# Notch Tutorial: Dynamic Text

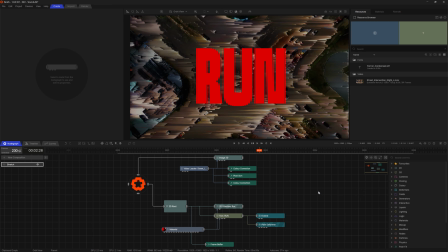4s
In this tutorial, I'll show you how to build this animated intro effect using text nodes, deformers, the timeline, and the curve editor. So lots of ground to cover today. Let's create a new composition to get started.
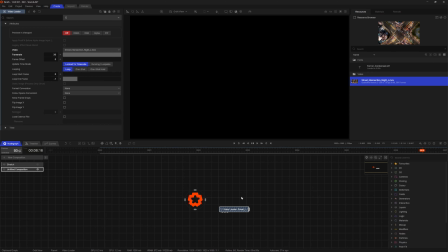19s
I'll start with my background video. I'll drag in this video from the resource browser into the node graph, and I'll give it an image 2D so it's rendered into the viewport.
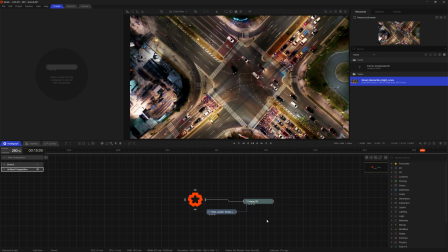30s
It's a bit bold on its own, so I'll add a color correction to mute the colors slightly, with a little bit more gamma and a little bit less contrast, so it feels a bit more like a background element.
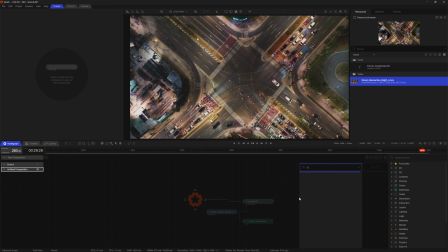43s
Now I'll add the text to my scene. I'll start with the 2D route to give the text a 2D canvas to render onto, and I'll set its origin to center,
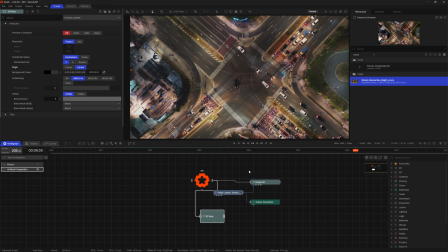52s
so any new objects in the 2D route will render into the center of the viewport. Now I'll add the text by pulling in the font from the resource browser.
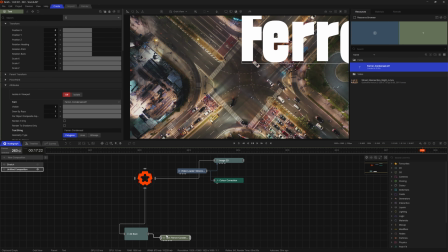62s
Connecting to the 2D route, it's a little bit off center, so I'll set a custom pivot point at the center of the text.
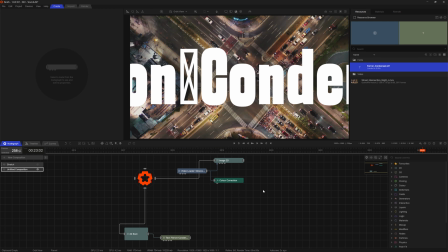71s
Now the text is nicely centered, I'll change the text string to something a little more exciting. Run seems like a reasonable word for this dynamic look.
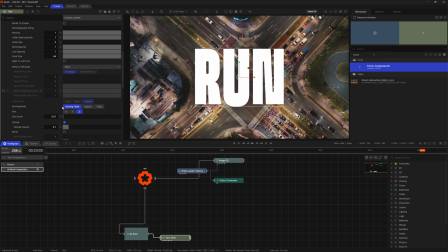81s
I'll also disable the extrude property, so the text doesn't have any extra geometry generated for depth. I won't be using it anyway. Finally, I'll add a material node and color it a reasonably strong red. I could have done this in the text node, of course, but I'll reuse this material soon, and it's always helpful to copy materials where you can.
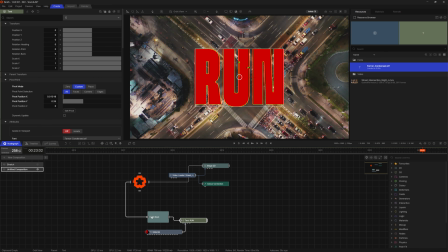105s
Let's start blocking out the animation I want to make. With the text selected, I'll jump to the timeline and cut the text to only appear after a small pause.
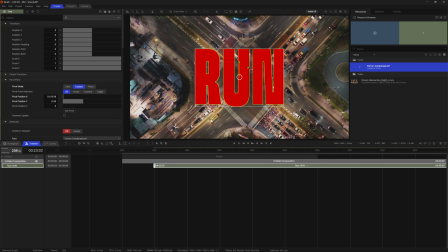114s
I want this animation to last around 6 seconds, so I'll cut the overall composition to that length too.
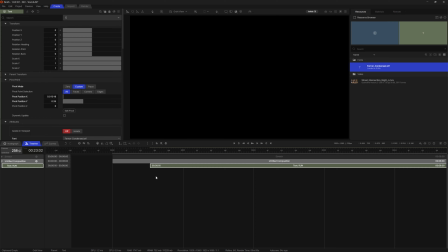121s
To highlight the impact of the text coming in, I'm going to add a red bar over the scene and have it flash on screen for a few frames before the text is visible.
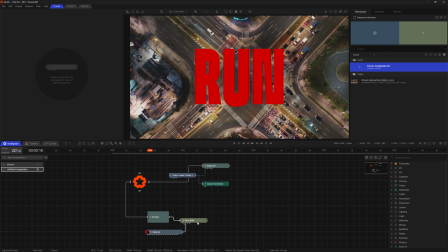130s
I'll jump back to the node graph and add a 2D primitive node and connect it to the 2D route.
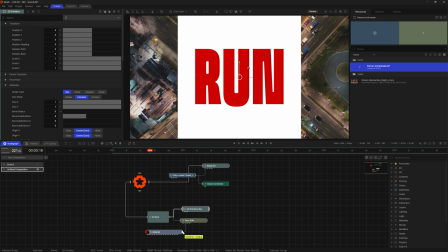136s
I'll hook up the red material I made earlier so the primitive color matches that of the text.
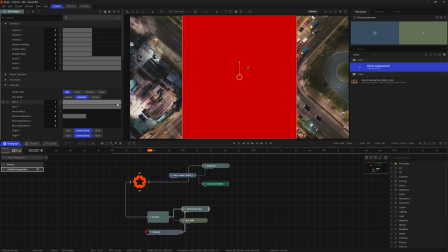142s
After connecting it to the 2D route, I'll push the size X wide enough to fill the view, and then adjust the size Y and position until they line up reasonably closely with the underlying text.
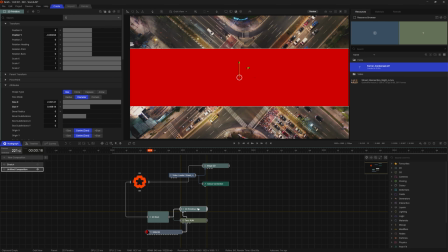157s
Given it will only be visible for a flash, I don't have to be too precious, so this is close enough.
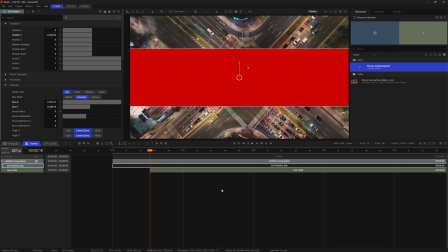165s
Again, with the primitive shape selected, I'll jump back to the timeline and cut its visibility to just before the text node appears, and only for 2 or 3 frames, just enough that you feel it more than you see it.
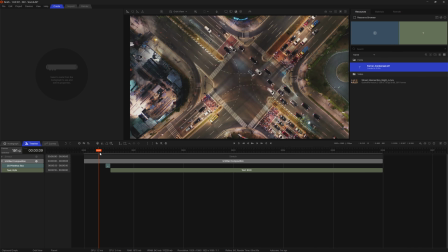179s
Then lastly for the text, I want to animate the letter spacing so it tightens in as it appears in the view, before slowly widening again in the seconds after. I'll start by giving the space scale a keyframe and a pretty large value of 8.
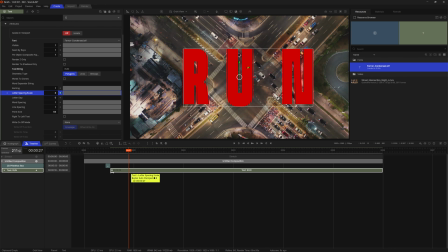198s
Then quickly jump down to 0.5 after about a second or so. Then, jumping to the end of the composition, I'll raise it again to just a little bit above 1, so after the text appears, it slowly spreads again.
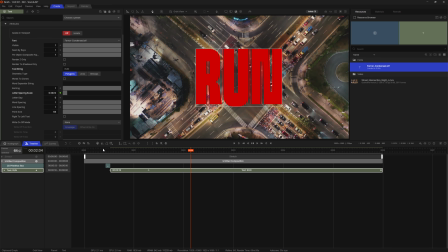217s
The default animation doesn't feel right here, as is often the case with bespoke animations like this, so let's jump to the curve editor to sort it out.
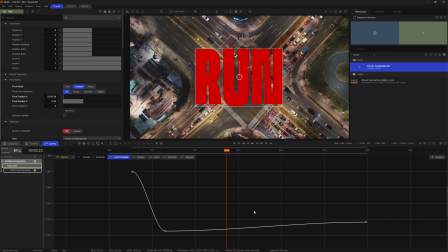226s
I'll take my first keyframe and pull the curve downward, making the text aggressively tighten up. On the second key, I'll adjust the angle a little bit so it isn't quite as flat, and soften the curve through the corner a bit.
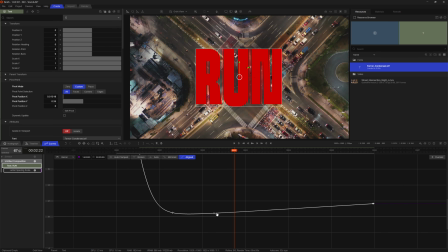240s
And on the last key, I'll pull the curve so it's a flat, slow incline towards the end, but still keeping a nice smooth curve through the corner.